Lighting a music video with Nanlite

This is a music video that I lit some time ago. So I was gaffer on it for a production company called 2 and 8. So David and Jack did a fantastic job in bringing this music video to life. This music video is about a guy's struggle with his mental health, and he's kind of like confronting himself as a doctor and a patient, you know, what is real, what isn't real. And it's quite dark. And with that, we wanted to create an element of darkness, an element of like mental battle and things along those lines. Music videos can make or break you. They're a really good opportunity to tell a story over a short period of time. So rather than like 45 minutes, 4 hours, whatever you're trying to do, you know, you've got 3 minutes effectively to tell a story. They're a really good way to hone your skills, you know, to get a lot of work put into a small period of time. Now, when you watch that video, there's a lot going on, you know, you're kind of watching it, thinking it, but ultimately in that video, there's only really 3 light treatments that we used.
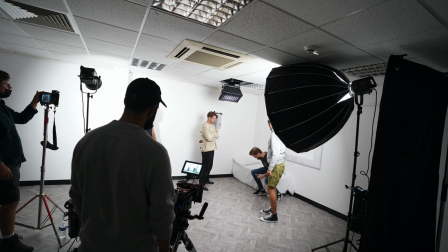And what I'm gonna do is I've kind of like broke those down into 3 light treatments, and they correlate to different scenes.
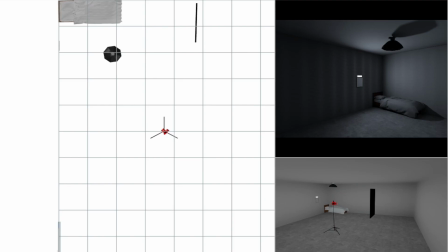Now, those scenes will be shot at different angles and from different points, so it can be a little bit difficult to track it, but ultimately there's 3 treatments. And the reason there's 3 is because it's shot in the same space. We need consistency as you watch them to make sure that you kind of follow the story. If the lighting patterns change and stuff like that, you lose the consistency, and it takes away the realness of the story.
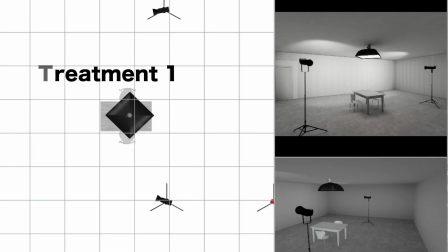And in terms of treatment 1, what we've basically got is an interview / therapy room.
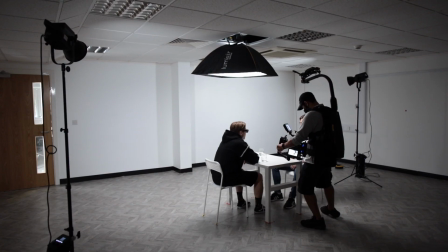It's clinical, it's big, it's cold,
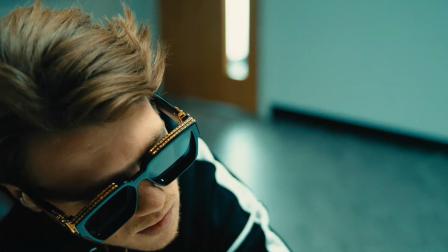and one of the things we tried to do in terms of the coldness is we had a more tungsten light on the outside room shining through the glass frame door.
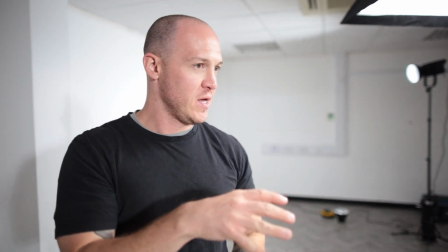So what we're trying to do in this scene now is basically we come into this room and it's quite clinical and it's cold, and we want to show coming in from another space.
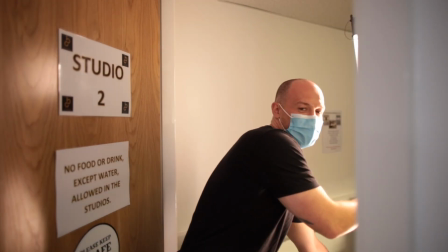So we're using the Pavotube 30C on a stand.
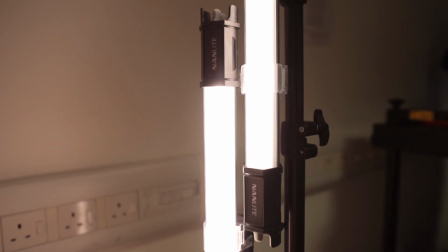And then what we're effectively doing is using the CCT feature to go just outside of that sort of cool colour.
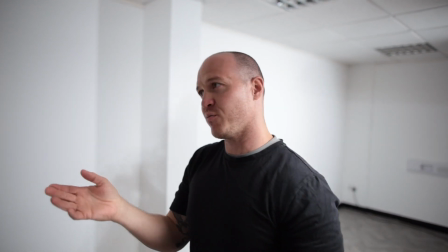So we're around about, I would probably say 3100
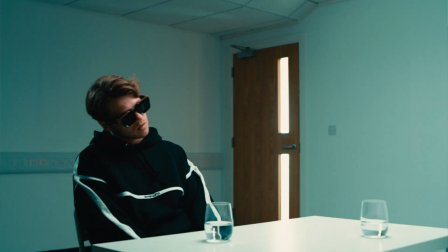Kelvin, and that basically is going to give us a little bit more of a tungsten, but not overly tungsten light, that will bleed into this room. You can see that creates a contrast between the outside space and the inside. And that basically shows how cool the room is, because you can see a more tungsten light outside. So there's a bit of a contradiction and a difference in light temperature, which I think is quite a cool touch. So in terms of treatment 1, the way we lit that is above them, over the table,
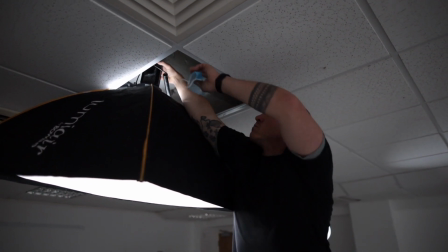we have a Forza 60B, and that's basically being powered by D-tap, rigged up to the ceiling.
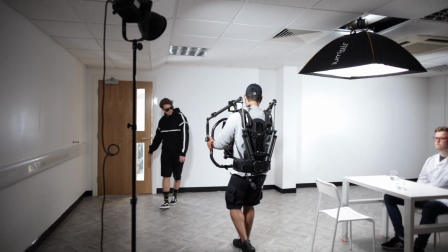We wanted a square shaper as opposed to a circular one, because we want to try to avoid shadows and make the FX stuff difficult to do in post,
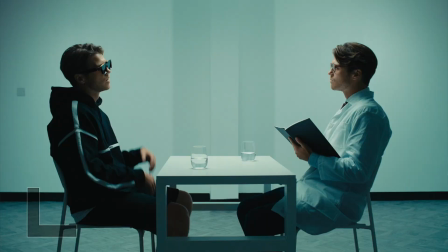because a lot of the scenes there's the character twice basically. So we've had to shoot it in one set of clothes, shoot it in another set of clothes.
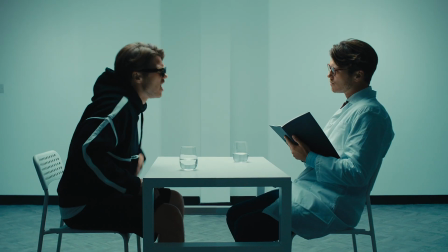We have to basically shoot different takes and then bring them back in post. If there are shadows and stuff like that, it becomes difficult to do. So we had the Forza 60 in the ceiling, then we have 2 Forza 500s firing at the back wall,
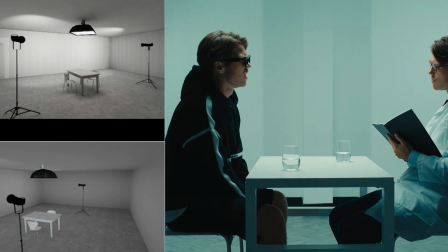and they're basically on hard spot reflectors, and that's just basically keeping a consistency in light across that back space.
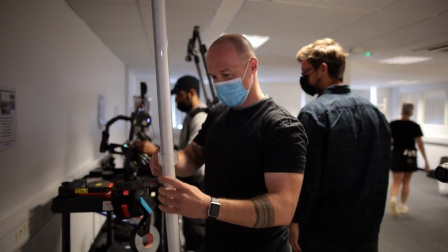Now, that's what we did, and then we had the Pavotube 30Cs in the room outside on the more tungsten light coming in, and all of those combined create the look, which I think is pretty cool, and you can see that shot from different angles.
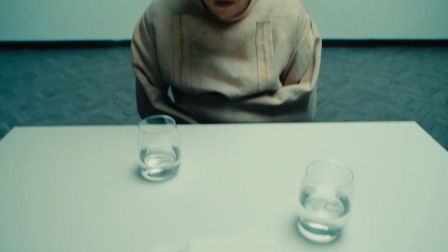And don't notice the difference, you know you're in the same room, and that's what you want to do with that light treatment. There's no point having to reset up lights for every scene. What you basically want is a treatment and then scenes to go into that treatment. And then you have treatment number 2.
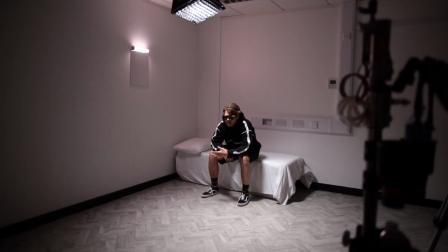So that treatment is the cell, and in terms of that cell, it's basically the corner of a room. We've added some boxes and a quilt over the top of it to make it look like a bed.
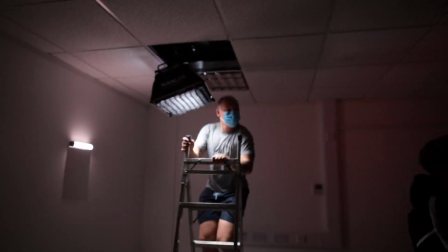And the way we lit that is we had a Mixpanel 60 on the ceiling with a grid,
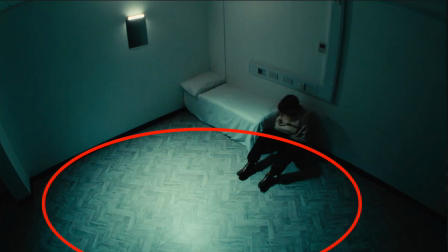and a softbox and a grid coming down, creating a pool of light on the floor. And the reason we did that is because it looks like it's being filmed through CCTV. With CCTV infrared cameras, you basically have like a hotspot and then it falls to darkness around it.
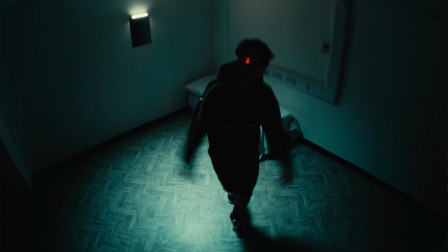So we wanted to recreate that effect and also recreate the look of the red light you would get on the record button when you are recording from CCTV cameras.